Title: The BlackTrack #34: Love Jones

welcome back to the black track where i do commentary and review on movies with an all black cast or at least a black lead the black film renaissance of the early 90s was without a doubt one of the best eras for black movies if not the best though if you wanted to look at it with a more critical eye one could say that the movies very rarely deviated from one particular theme that being hood and gang culture movies
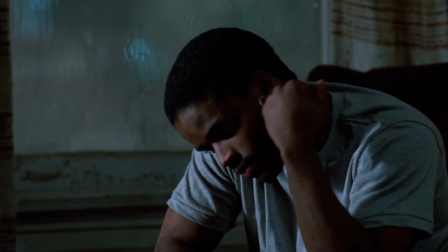(0:34)
it was just what was hot at the time and pretty much every black movie had to have some element of it even so-called love films like
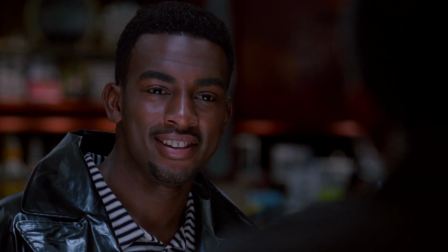(0:41)
poetic justice and comedies like friday had a backdrop of gangs and violence in steps the movie love jones directed by theodore witcher which believe it or not to this day is his one and only film witcher was able to market the movie to a new line cinema executive as a romance movie that
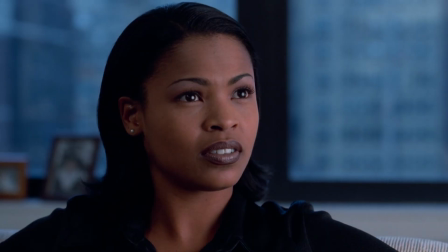(0:58)
shows a different side of black life, a more intellectual side.
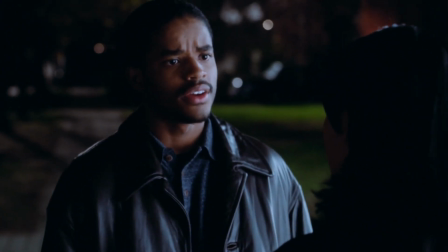(1:02)
No gangs, no murder, no drugs, just black people living and enjoying life.
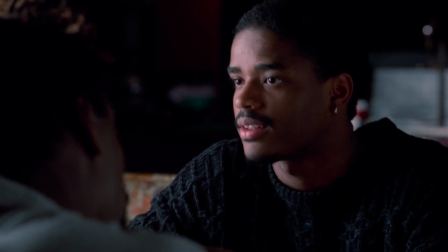(1:08)
The executive was so ready to make something different than the norm that she immediately greenlit it and got to work finding a cast.
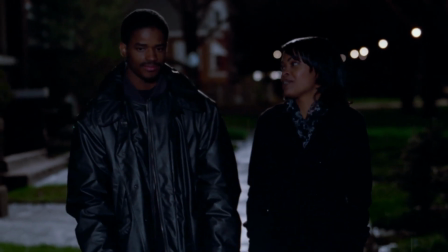(1:15)
Love Jones stars Lorenz Tate and Nia Long as Darius Love Hall and Nina Mosley,
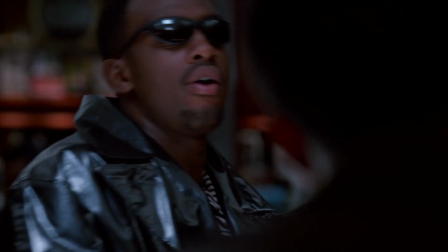(1:20)
two people at a crossroads in their romantic life who have a chance meeting and start to fall for each other.
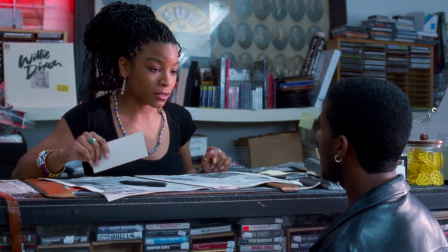(1:26)
It's crazy to think that Theodore Witcher actually didn't want tate for the role at first because he believed that tate as a person was closer
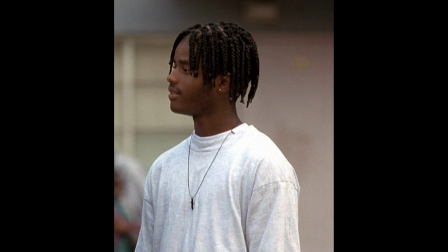(1:34)
to odog the character that he played in menace to society in real life that's how you know you're a damn good actor when people start disliking you in
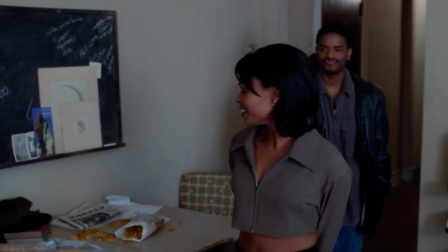(1:43)
real life for one role that you did years ago nia long didn't fare much better because the first choice for nina was
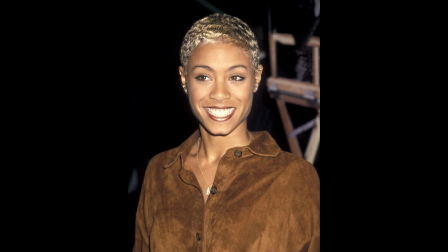(1:50)
jada pankett even before all that stuff that she's been up to recently i really don't think she would have been a good choice for this role,
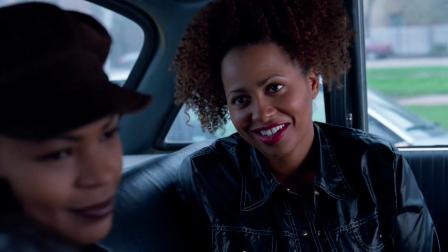(1:57)
but we'll never know. They're backed up by Isaiah Washington, Lisa Nicole Carson, and Bill Bellamy for light comic relief. Love Jones had a bit of an uphill battle, being literally the only black romantic film in a sea of a bunch of hood films. But did it overcome trends to become a great movie that stands on its own? Let's black track and find out.
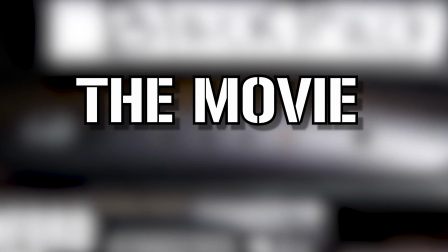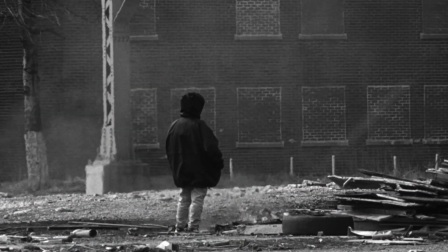(2:21)
The movie opens with black and white video clips showing a celebration of blackness in the inner city chicago area it's actually a photo shoot
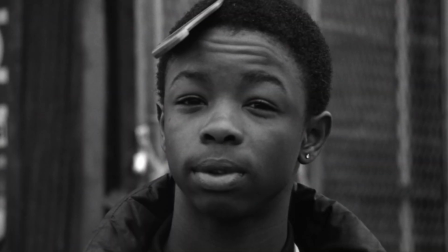(2:29)
it's being done by nina because she's a photographer in this movie but you don't know that right now so it seems like it doesn't make sense these early shots
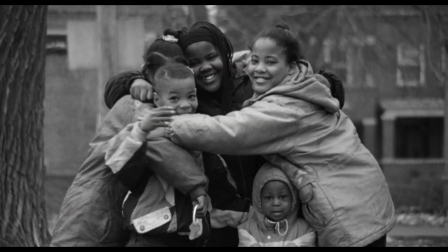(2:37)
do a very good job of setting the tone of the film as you'll see i do like this subtle form of character building though showing the type of things
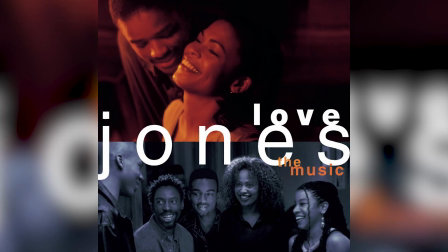(2:44)
that nina has an eye for when she shoots speaking of the soundtrack honestly the whole damn thing is fire and it was so good that it prompted the studio to re-release the movie in theaters for five months because people wanted to see the movie associated with the soundtrack. Soundtracks don't get much better than that.
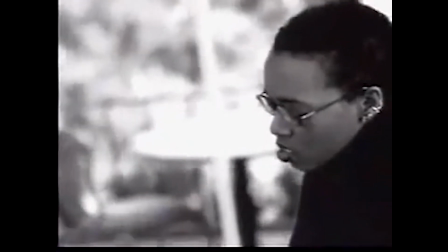(3:01)
Director Theodore Witcher said that after Dion Ferris did the song Hopeless for this movie, that her career took a bit of a downturn because it was so different than what her fans were used to.
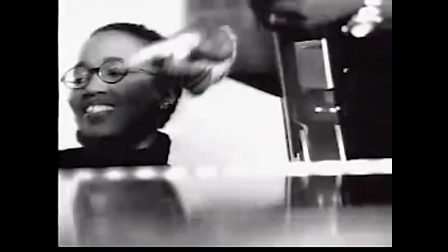(3:10)
What was this new sound that turned her fans off, you say? Well, it would eventually be known as Neo Soul.
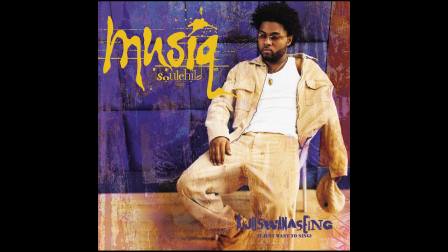(3:16)
That's right. The Love Jones soundtrack was an early precursor to the Neo Soul music movement that would eventually take over the late 90s and early 2000s.
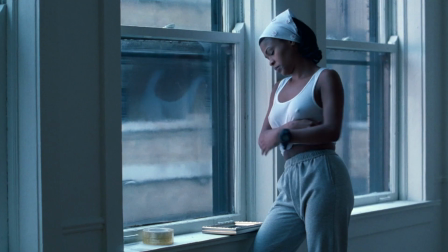(3:24)
Anyway, back to the actual movie. Damn! God bless cold Chicago weather.
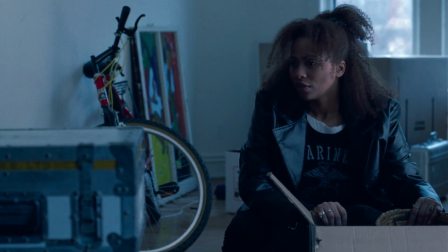(3:29)
Lord have mercy. Nina is in the process of moving out of her boyfriend's house because that jammed fool decided that he didn't want her anymore.
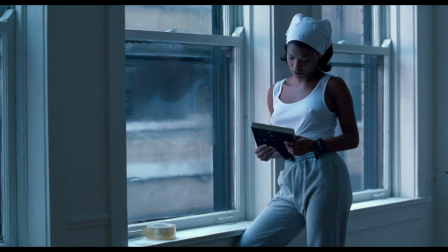(3:36)
Boy, if I only knew how timely that would be right now. I like how Theodore Witcher played with colors in this film, making it match the tone of what the characters were feeling.
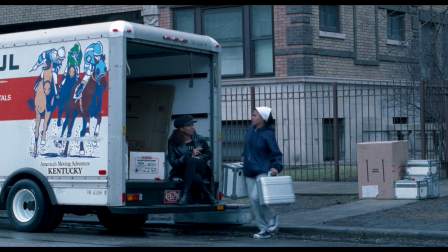(3:46)
That's why the color is muted to an almost blue tone right now because her sad her best friend josie is played by lisa nicole carson who
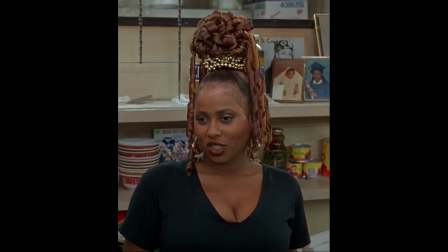(3:54)
was endeavilling a blue dress right before this but was mostly known for her role in jason's lyric originally lauren hill of the fuji's fame was supposed to
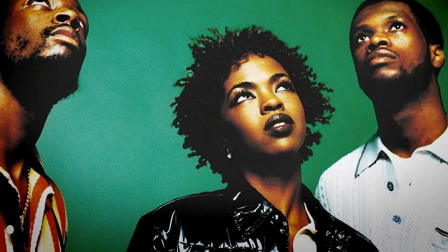(4:03)
play josie and came very close to getting the role but her touring schedule prevented her from doing that so she just sent over a song for the soundtrack
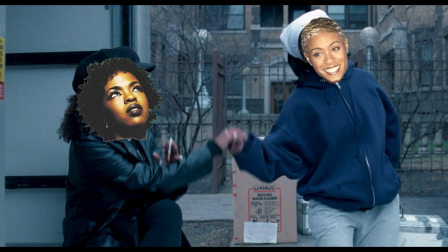(4:10)
instead so next time you watch this imagine an alternate universe where jada pancett and lauren Hill are in these scenes instead. Weird, I know.